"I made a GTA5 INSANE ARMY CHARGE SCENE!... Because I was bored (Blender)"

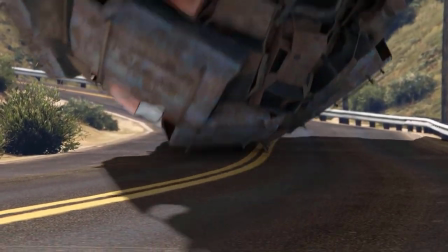12s
You know, sometimes when you make GTA skip videos like me, you want to make a scene that portrays a huge battle.
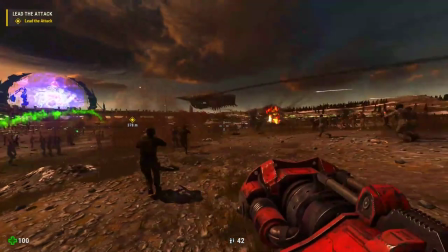18s
I really like the idea of stupid amounts of people or monsters on screen battling or otherwise charging and stuff,
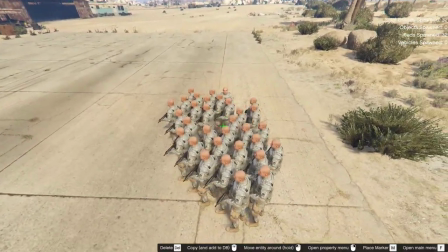24s
but in GTA 5 you can't really do that. Well, you sort of can, but uh...
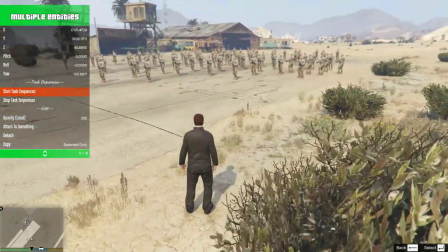30s Alright everyone, on my command you shall run across the field. GO!
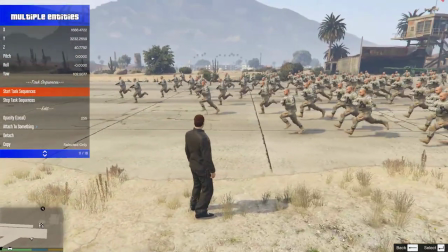36s Okay, so far so good looking good. Yes, this will make for a fantastic video. Yes, everything's lucky.
Oh, God damn it Yeah,
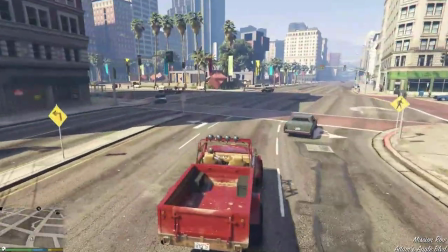45s
GTA 5 isn't really that good when you want it to render and control more than like 50 people on screen For this reason you
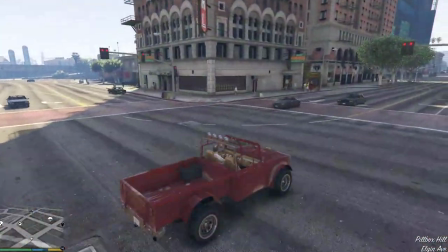51s
won't really see more than like 30 people walking around you at any one time when exploring the city of Los Santos and trying to
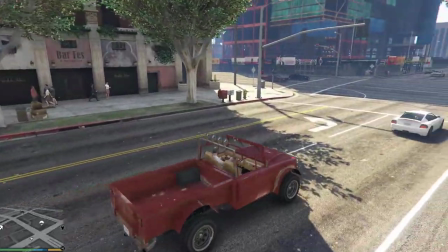57s
modify the game to make it show more than that will just make it crash So if you're like me and you want to make a big battlefield with upwards
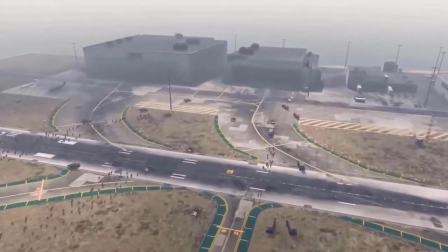64s
of a thousand people on the screen at once You kind of need to resort to other methods such as clever compositing or CGI.
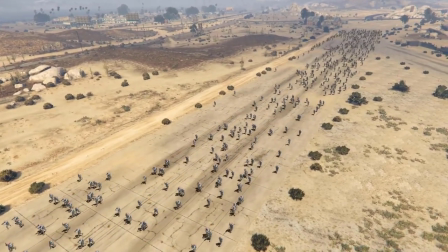71s
In this case I'm going to use blender to make this little scene with all the Marines running across the airfield.
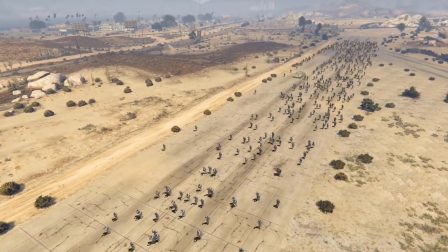76s
Why? I don't know. It's fun. It's interesting. It's blenders CGI.
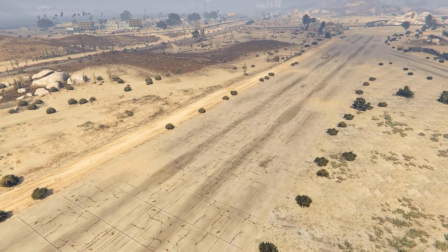81s
It's awesome Alright, so the first thing we need to do is record a scene Here's my scene.
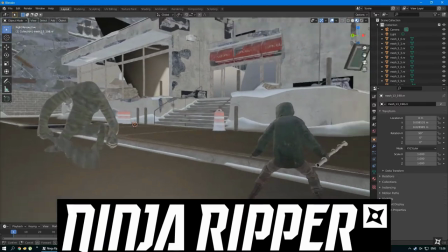86s
Second thing we need to do is we need to rip some models from the game I'm gonna use Ninja Ripper and I'm gonna rip this here Marie model along
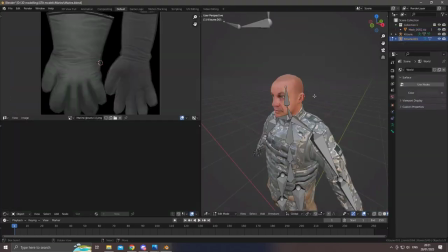93s
with a gun Let's fix up the models and apply some textures and begin the rigging process I kind of rushed this part then most
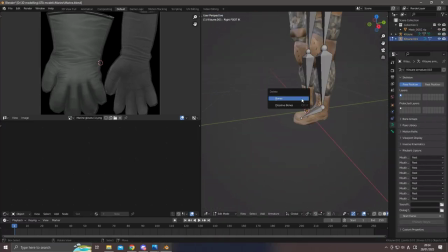100s
of the characters aren't gonna be very close to the screen anyway So you won't really notice any jank.
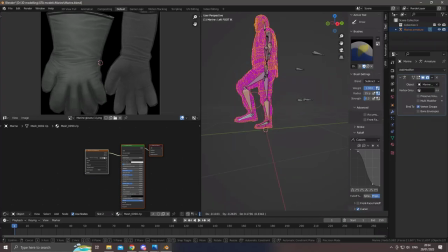105s
Yep, that looks pretty damn good to me time to animate Usually I like to motion capture all this stuff as seen in some of my
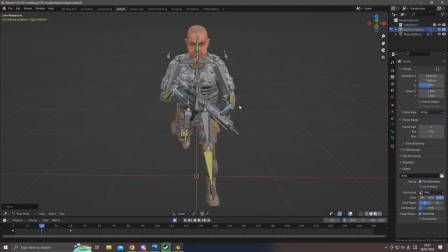112s
other videos But since my office isn't really big enough and I don't really have a treadmill to record running animations I'll just animate it by hand,
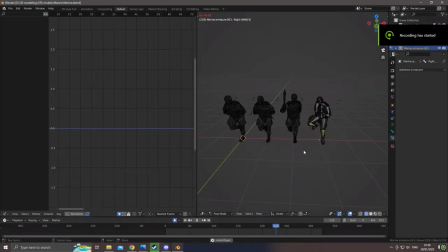119s
it shouldn't really take more than an hour's work. Sweet! I kinda like this.
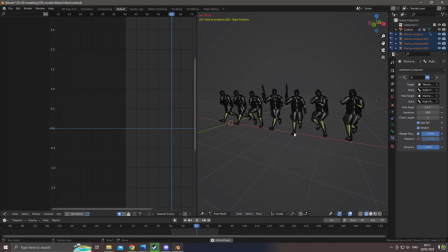124s
Let's duplicate the marine and make some slight variations on the animation so that my army doesn't look perfectly symmetrical.
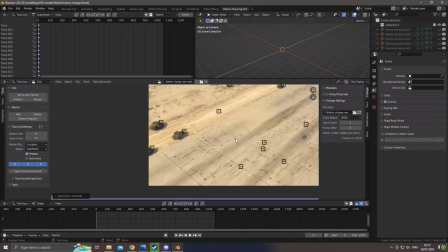130s
And now it's time to set up the scene. I need to set up the scene by first motion tracking the camera motion of the thing that I recorded earlier.
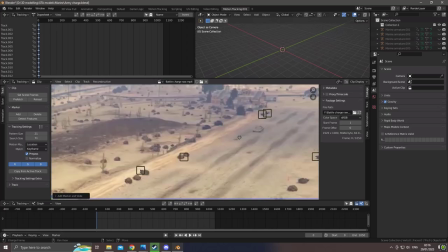138s
It helps that this is a relatively smooth transition that takes place out at daytime.
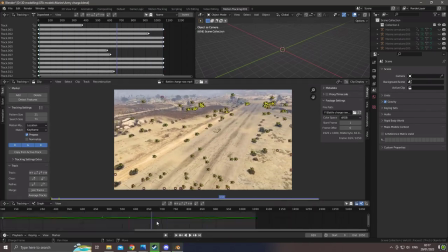142s
So I don't really need any tracking markers like what you would see behind the scenes of many of your big blockbusters or whatever Yes,
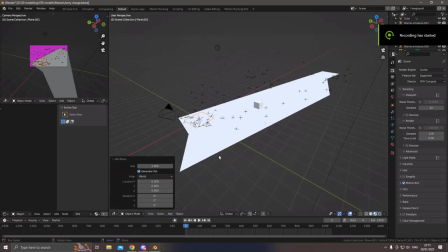151s
that is looking pretty good now on to the planning I'm gonna use some simple meshes to mark out the runway for reference down the line and also use it
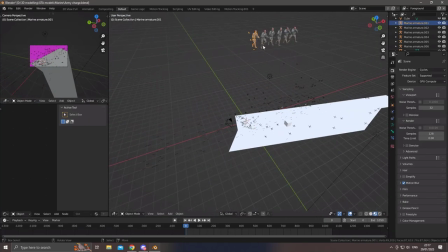159s
as a rudimentary shadow catcher Next up I need to add a mesh that's been randomly shredded and use the vertices as
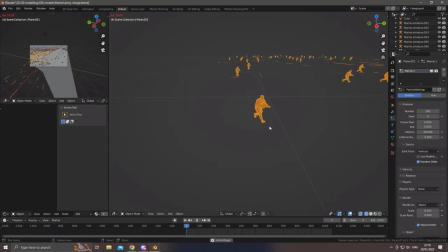165s
a point to plant the soldiers I'll make five of these arrays with 200 copies of each soldier and And... yep,
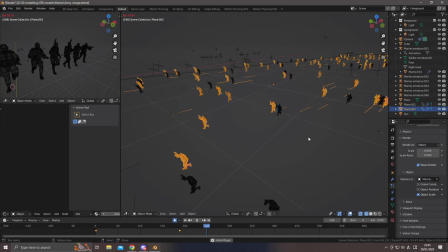172s
that's looking pretty good. Alright, let's animate the array so that the soldiers appear to move in a straight line.
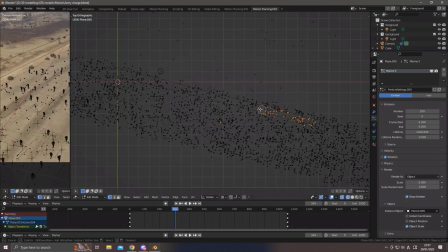178s
That's looking pretty nice. Let's adjust some fine parameters and also make sure they don't clip through the tank on the screen.
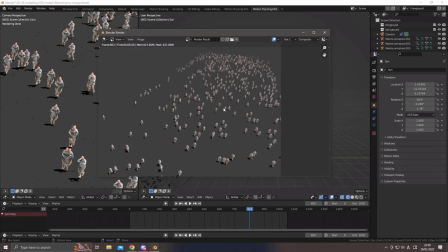187s
And... nice, we're looking pretty damn good so far. I create the lighting by taking pictures of the environment using the Rockstar editor.
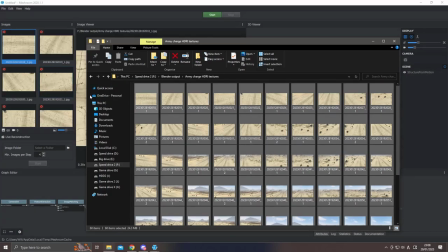199s
I take all of the images that I took and use a program called Meshroom to generate a HDRI.
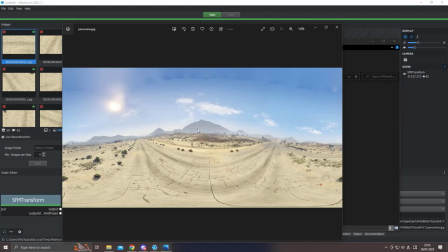205s
A HDRI is basically a 360 degree image that Blender uses to create accurate lighting to cast onto the scene.
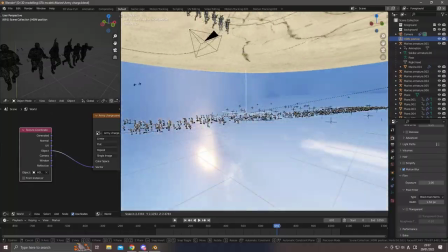212s
The fine positioning of the HDRI isn't really that important, it doesn't have to be perfect, so long as the sky is up and the ground is down,
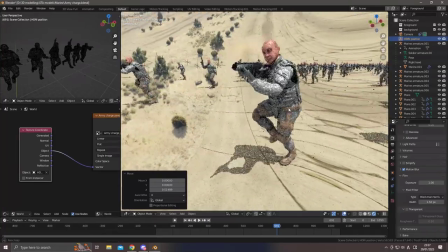219s
it should look pretty good in a render since you don't really see it.
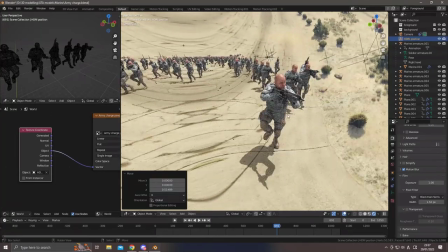222s
Let's adjust the sun's position and shadow casting properties so that it matches the environment of the video file and time to render well what I'll actually
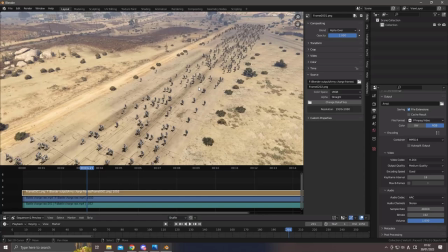230s
do is I'll render the soldiers above a transparent plane this way I can overlay on top of the existing footage and then change a few compositing settings
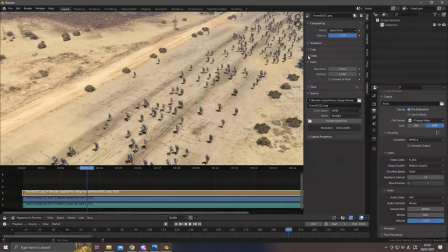239s
to make the final render oh
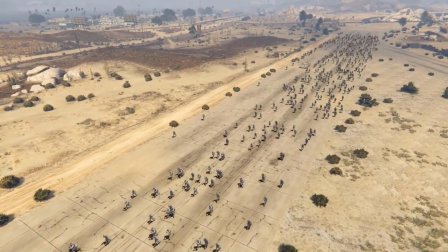245s
yeah this is looking pretty damn good as a bonus I decided to get
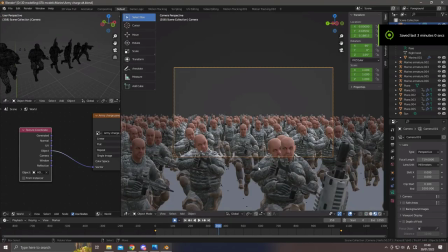249s
like a close-up of the army using a camera pan and use the HDRI as a backdrop,
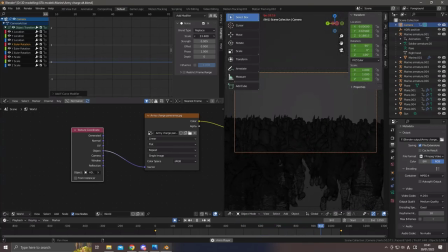254s
except maybe just make it less obviously low quality by adding screen shake, bloom and all that nerdy stuff.